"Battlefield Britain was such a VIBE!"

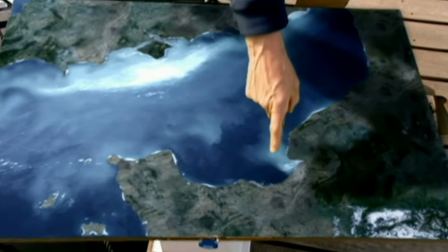(8:09)
Despite my goofs, the concept at the time, especially for TV, was quite innovative and combined the new budding technology of CGI with Peter's love of history.
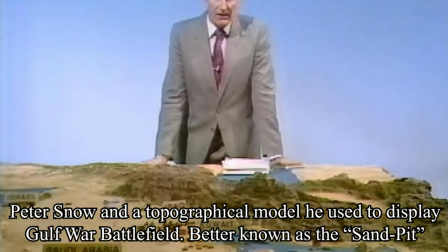(8:18)
Peter also was an avid railway enthusiast, which totally makes sense because his briefcase is the historical equivalent of a CGI tabletop Warhammer game.
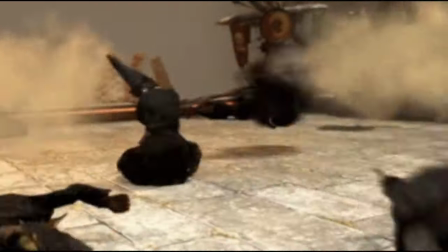(8:27)
Instead of playing with goblins, he was painting planes and gluing railways.
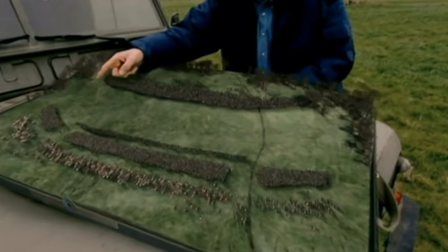(8:31)
He used this travelling magical briefcase as a presentational device to display the map of the battlefield from a bird's eye perspective,
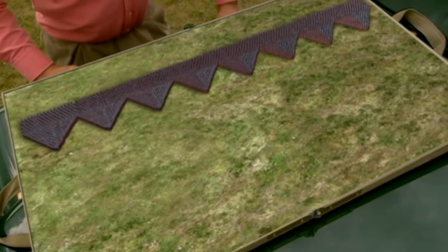(8:38)
where you would see all the little CGI men marching around doing battle-y things,
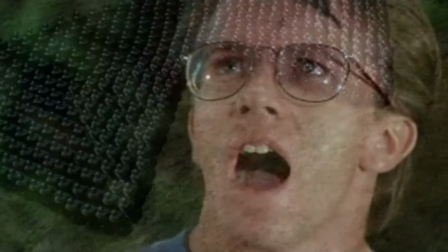(8:43)
seeing where they were going and what they were doing. although they must have been so frightened when getting prodded by Peter's pasty sausages.
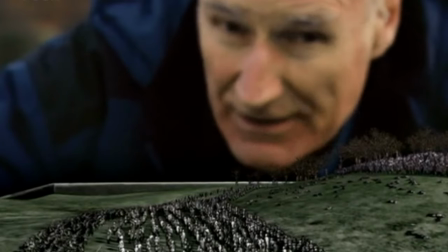(8:50) What does that have to do with him? No, no, he's got a point.
There was something intimate when Peter was talking over the magical briefcase.
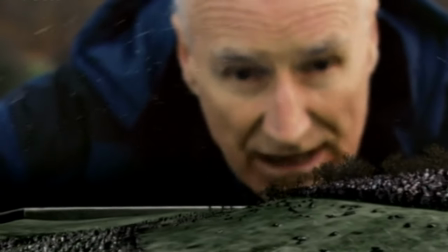(8:58)
In a few episodes, you'd get these cracking shots where Peter was eye level with his CGI topographical map, and it seemed as if he was watching it unfold with you.
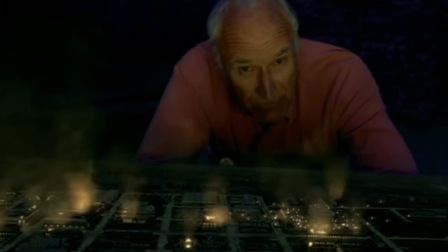(9:06)
It added this fantastical element to the show that I can't quite put my finger on. Oh, steady.
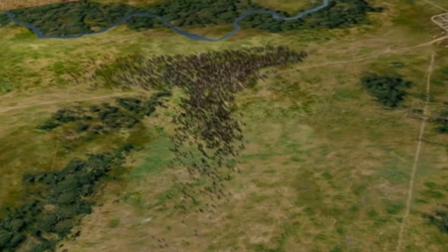(9:11)
Pete! Pete, there's people down there! Pete, stop! The camera would zoom in and out of the map of the battlefield, and when it zoomed in,
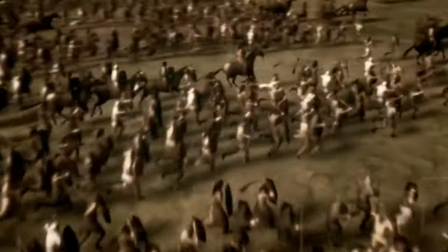(9:18)
you'd see the CGI soldiers marching around or running towards their impending doom looking like absolute goofballs.
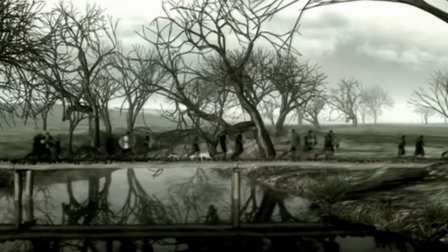(9:24)
But whenever this shot happened, it breathes more life into the alternate universe of Pete's magical briefcase.
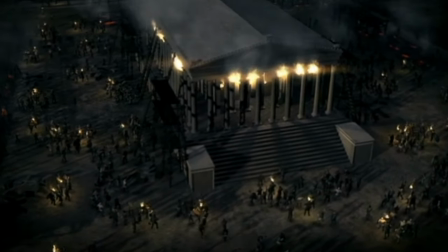(9:30)
Now, looking back, those graphics are bad for today's standards, but despite this, it doesn't take away from the immersion this show makes me feel.
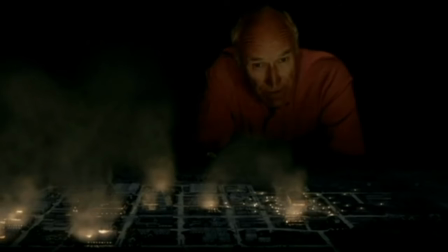(9:38)
And if anything, it created a sense of scale that would be too expensive to do in a live-action manner.
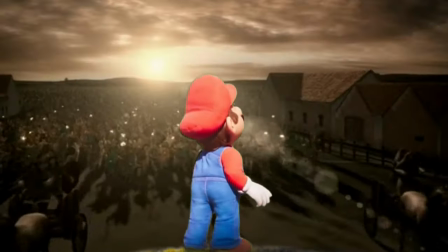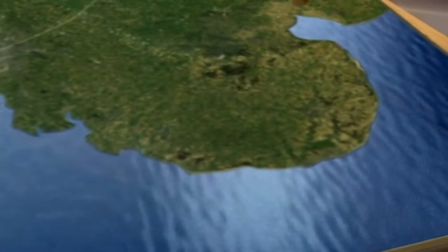(9:49)
What Peter's briefcase did so well was that it laid the foundation for the audience to understand exactly what was going on.
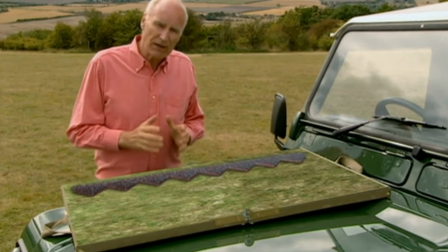(9:57)
Instead of him just explaining to you the strategies that each side was using, he was showing you the strategies that each side was using.
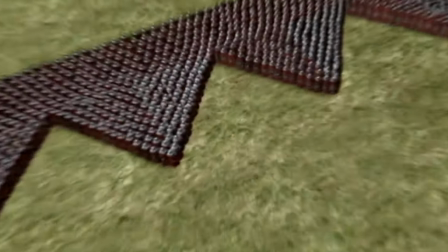(10:04)
You could see it with him, even though he was looking at a green screen, unfold.
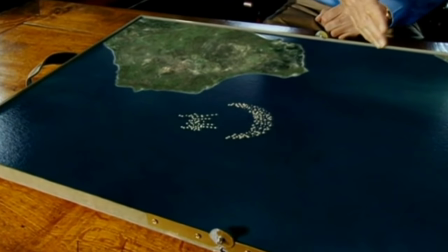(10:08)
He would point out what they were doing and why they were doing it and why it was difficult. and this just helped what he was saying
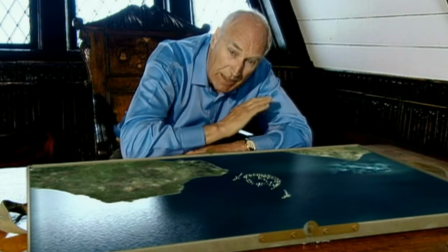(10:15)
sink in on such a fundamental level where you didn't need a deep understanding of history to understand what he was saying.
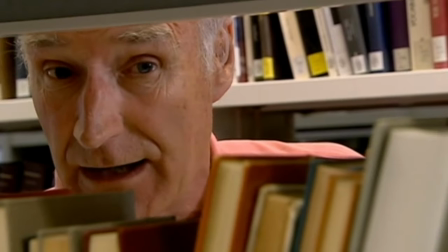(10:23) Nothing fancy. I understand nothing fancy.
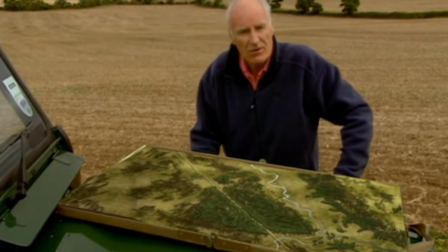(10:25)
What made Peter's descriptions with the briefcase hit home was the fact that most of the time he was at the location where the battle had taken place.
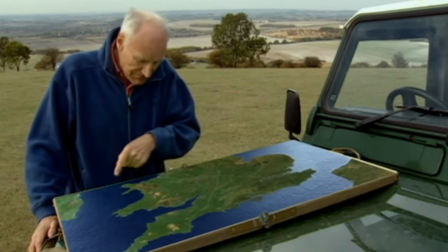(10:32)
So you got to experience what Peter explained in such a multifaceted way.
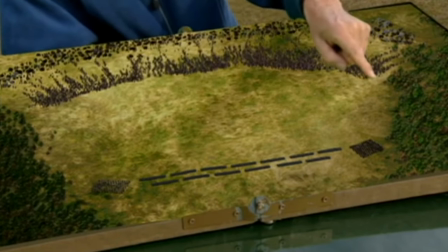(10:36)
You got to see it from a tactical bird's eye perspective, a graphic video game 3D perspective,
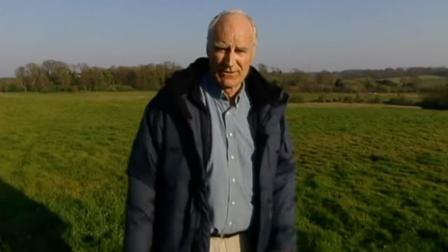(10:42)
but also from a visually tactile perspective, where you could see the field and the moors and the highlands where our ancestors of old fought.
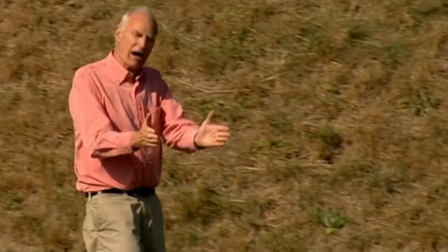(10:50)
This in turn added another layer to the immersive historical cake that was Battlefield Britain.
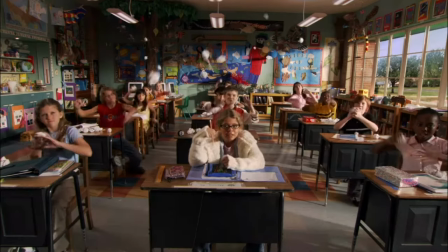(10:55)
Now, don't get me wrong, there's lots of 12 year olds nowadays that would be able to bash out these graphics in no time.
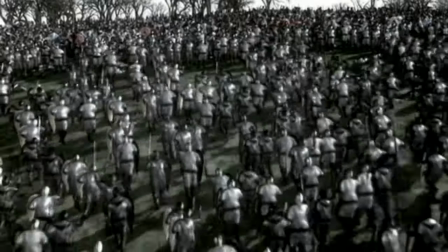(11:01)
But for 2004, this was cutting edge, and such a unique way to depict what was going on between opposing forces.
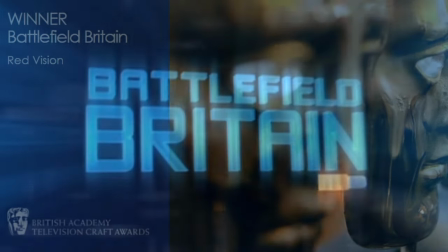(11:08)
It was so cutting-edge, in fact, that Battlefield Britain won a BAFTA for the visual effects that it displayed in the show.
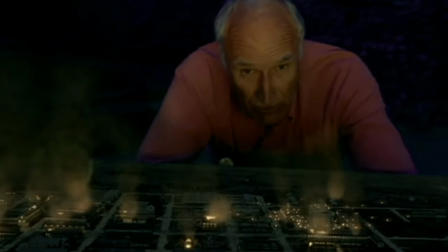(11:14)
If any of you loved Warhammer, tabletop strategy games, or the Great Assembly Total War games,
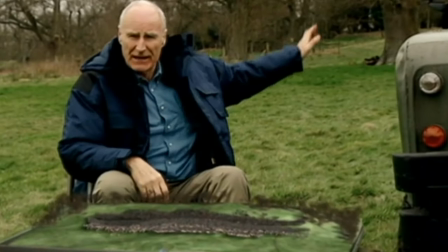(11:20)
Medieval 2 is still my jam to this day, then Peter's magical briefcase moments would have been something you constantly looked forward to seeing throughout the show.
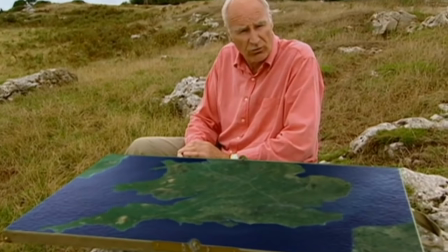(11:27) I'm so excited!
Now, the magical tabletop would have been nothing if it wasn't for Peter Snow.
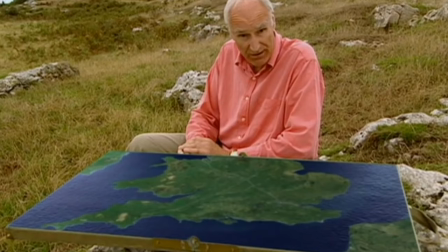(11:33)
His narration was, in my opinion, impeccable.
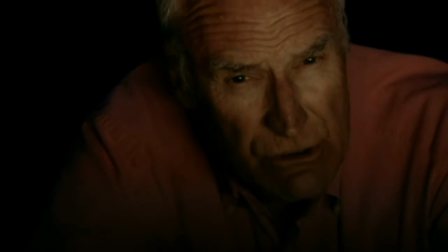(11:36)
And Dan did do a brilliant job on his end of things, but there was something about Peter that felt like he was this wise old man stereotype akin to Gandalf or Dumbledore,
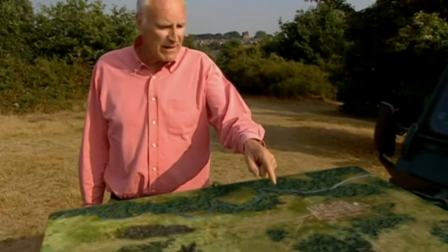(11:45)
giving you pearls of wisdom as he espoused about the conflicts that were unfolding beneath him on his magical briefcase.
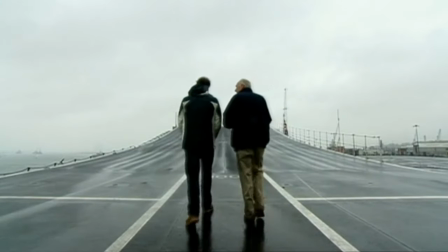(11:51)
Pete and Dan did a fantastic job at explaining rather complex subject matter in a way that all members of the audience could understand, and it never felt patronising or dumbed down. Oh, and by the way, Pete and Dan also co-wrote the show as well.
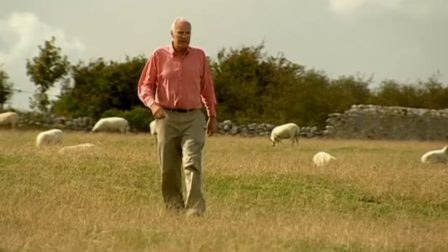(12:04)
What can't they do, these two magical munchkins? Peter and Dan's writing didn't come off as biased either.
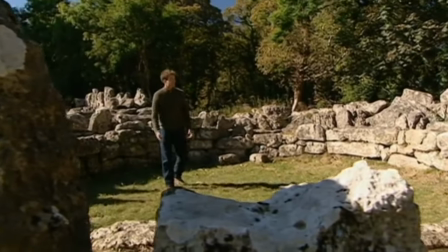(12:12)
It seemed that they were really trying to be as balanced as they possibly could.